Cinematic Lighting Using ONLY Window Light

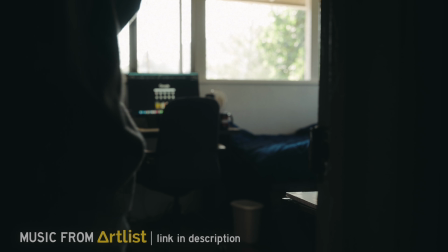(0:00)
Let's say you walk into a room for the first time and you need to shoot a scene for a film or an interview in there.
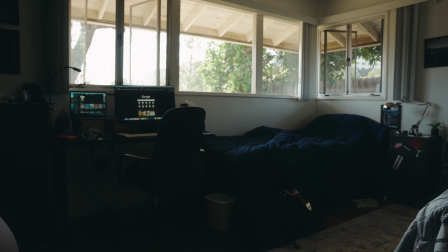(0:05)
You forgot to bring any lights but thankfully it's daytime and there are windows in the room. So how do you create a good composition and lighting quickly?
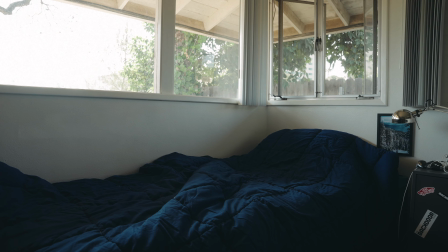(0:13)
Let's first look at our composition options. In a small room like this it is usually better to frame your shot into the corner of a room which creates more depth.
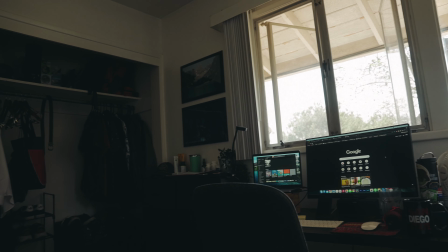(0:23)
The front two corners against the windows are really our only two options because the back two corners
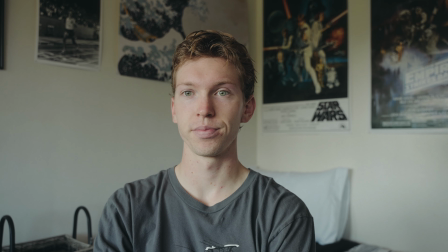(0:27)
would look really flat if we shot into them because the lighting is so even coming from the windows.
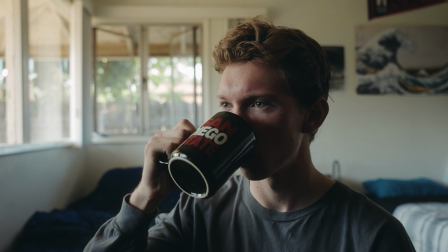(0:33)
Between the two front corners I prefer the window one instead of the dark closet because it adds a lot more separation and creates a natural backlight.
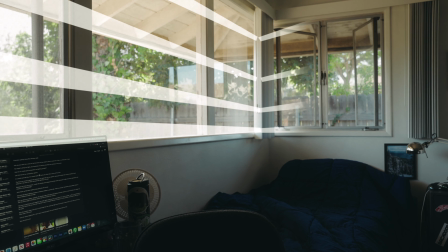(0:42)
Let's frame up the shot leading lines going into that corner. Now let's talk about lighting.
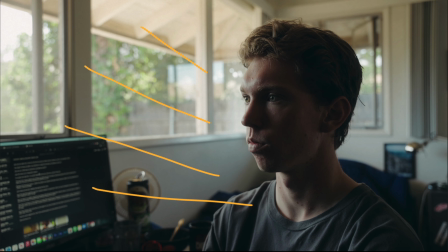(0:48)
We have a massive window to camera left which is going to be our source light. We also are lucky enough to have somewhat cloudy skies today, so that's helping to soften our light.
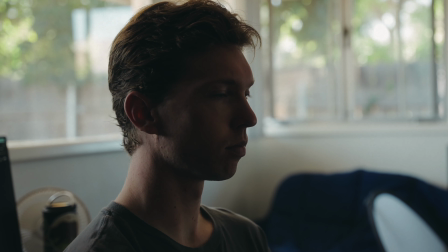(0:57)
Now we will place our subject.
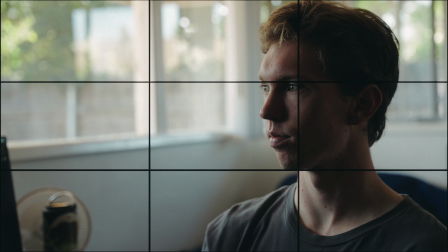(0:59)
Typically the shadow side of the face looks better towards camera, so we will rotate our subject so that the source light is hitting the side of the face furthest from camera.
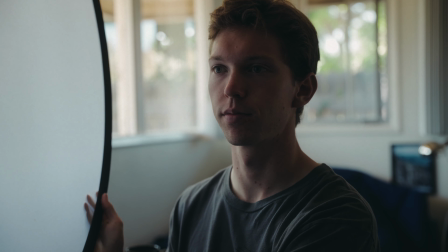(1:07)
This shot is really starting to come together, but softer light would be nicer, especially if it happens to be sunny outside.
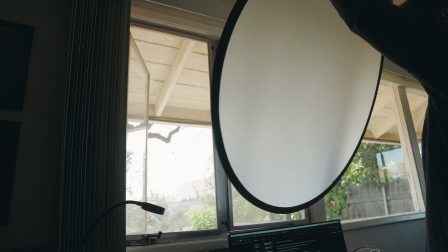(1:14)
Luckily I remembered my silk to the shoot, but you can use a myriad of different items to create diffusion.
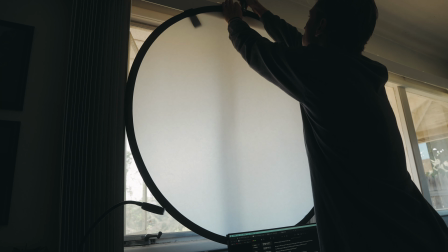(1:19)
I'll just quickly attach it using a clamp to the window and instantly the shot is a lot softer.
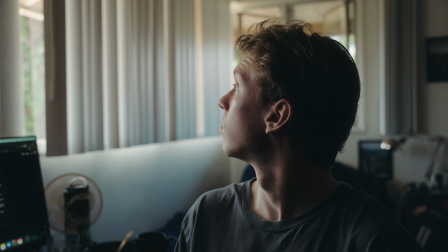(1:24)
Now comes the trial and error, just test different options and see how they look.
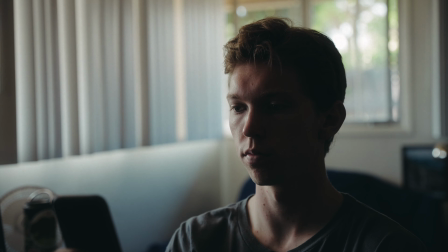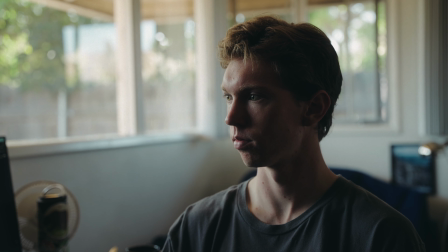(1:38)
I now have something I'm pretty happy with, but because I added diffusion,
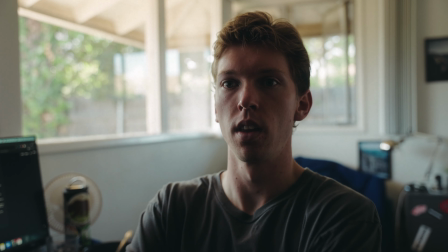(1:41)
the source is now darker meaning I've had to raise my exposure, meaning that the shadow side of the face is brighter now,
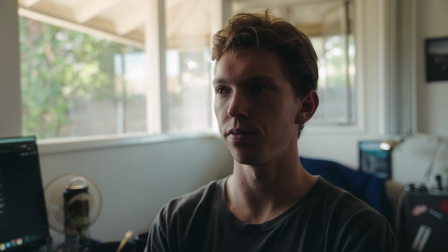(1:48)
and this may be fine for your shot, but I want more contrast.
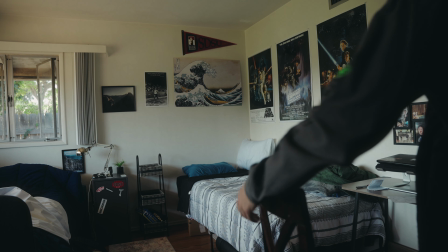(1:51)
So now it's time for some negative fill, and I don't have anything great but a blanket and some chairs should do the trick.
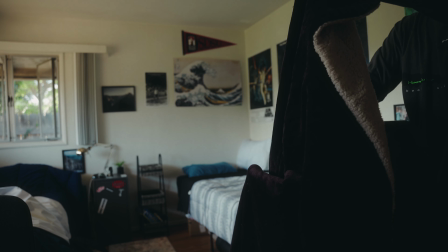(1:57)
This just darkens the shadow side of the face and makes the shot a lot more moody.
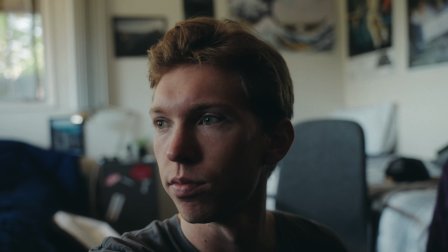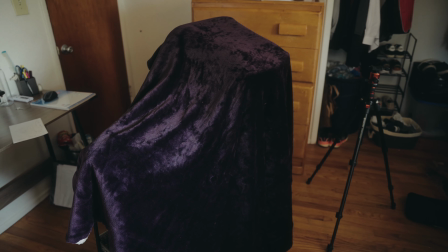(2:08)
Using just window light, slight diffusion, and some negative fill, I was able to make a small room go from this to this.
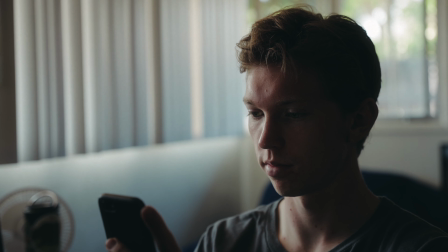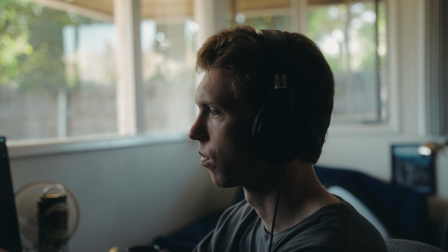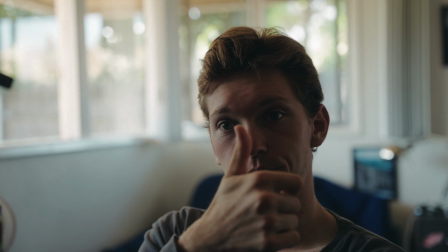(2:29)
Anyway, that's it for today, if you're interested in more lighting technique tutorials like this one, please let me know in the comments down below, but thank you as always for watching I really appreciate it,
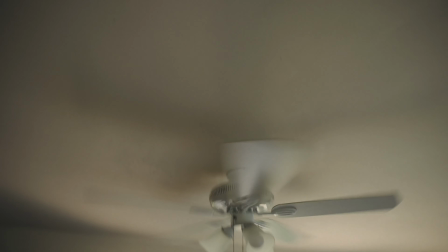(2:37)
and I will see you all in the next video.